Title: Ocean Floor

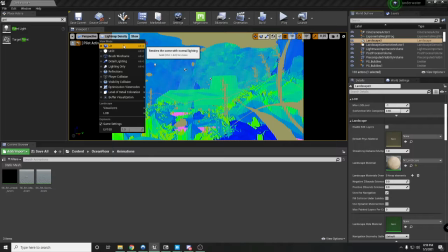251s
And
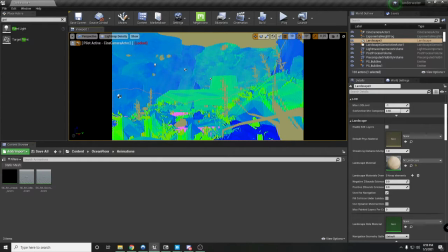255s
in your light map settings, if you want your landscape material to have a higher resolution, you want to go down to lighting and increase the static lighting resolution. I've kept it at 16. It's normally just at 1, so you want to increase that.
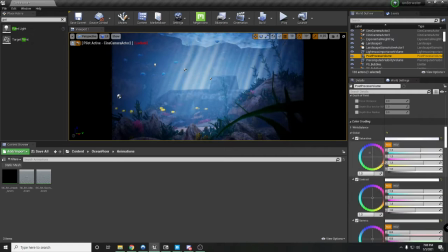273s
And so to really get the whole underwater feel, it's the post-process settings that you need to change.
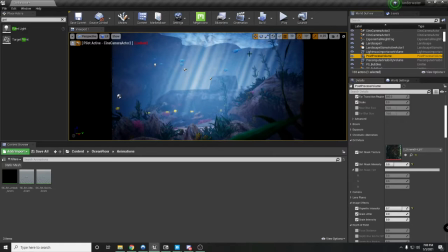281s
There's a dirt mask that kind of gives you like a scratched, you know, scuba diving glass kind of feel that's what it kind of does. And I've increased the intensity over here.
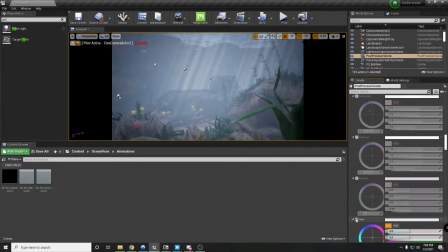302s
And these are the things that I've changed. So if I remove all of this, this is how the scene looks like.
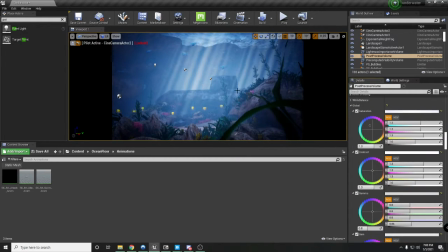309s
But after turning post process, this is what you kind of get.
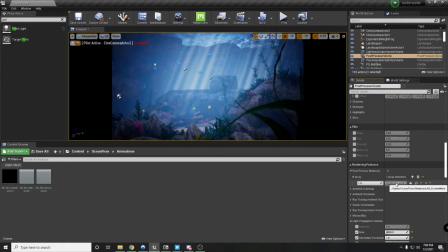315s
I have added an array element called M screen wave that kind of makes the screen a little wavy to give you that underwater scene. Um, just changed some values here. But yeah,
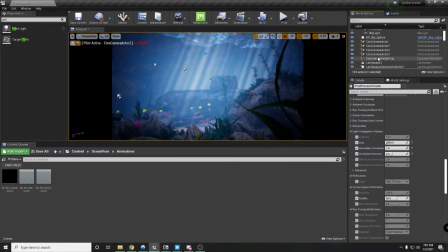333s
so most important thing is a post process volume and an exponential height fog to get the underwater effect that you need.
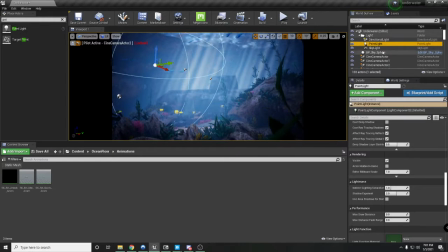342s
Um, yeah, pretty much this is how I put together this scene.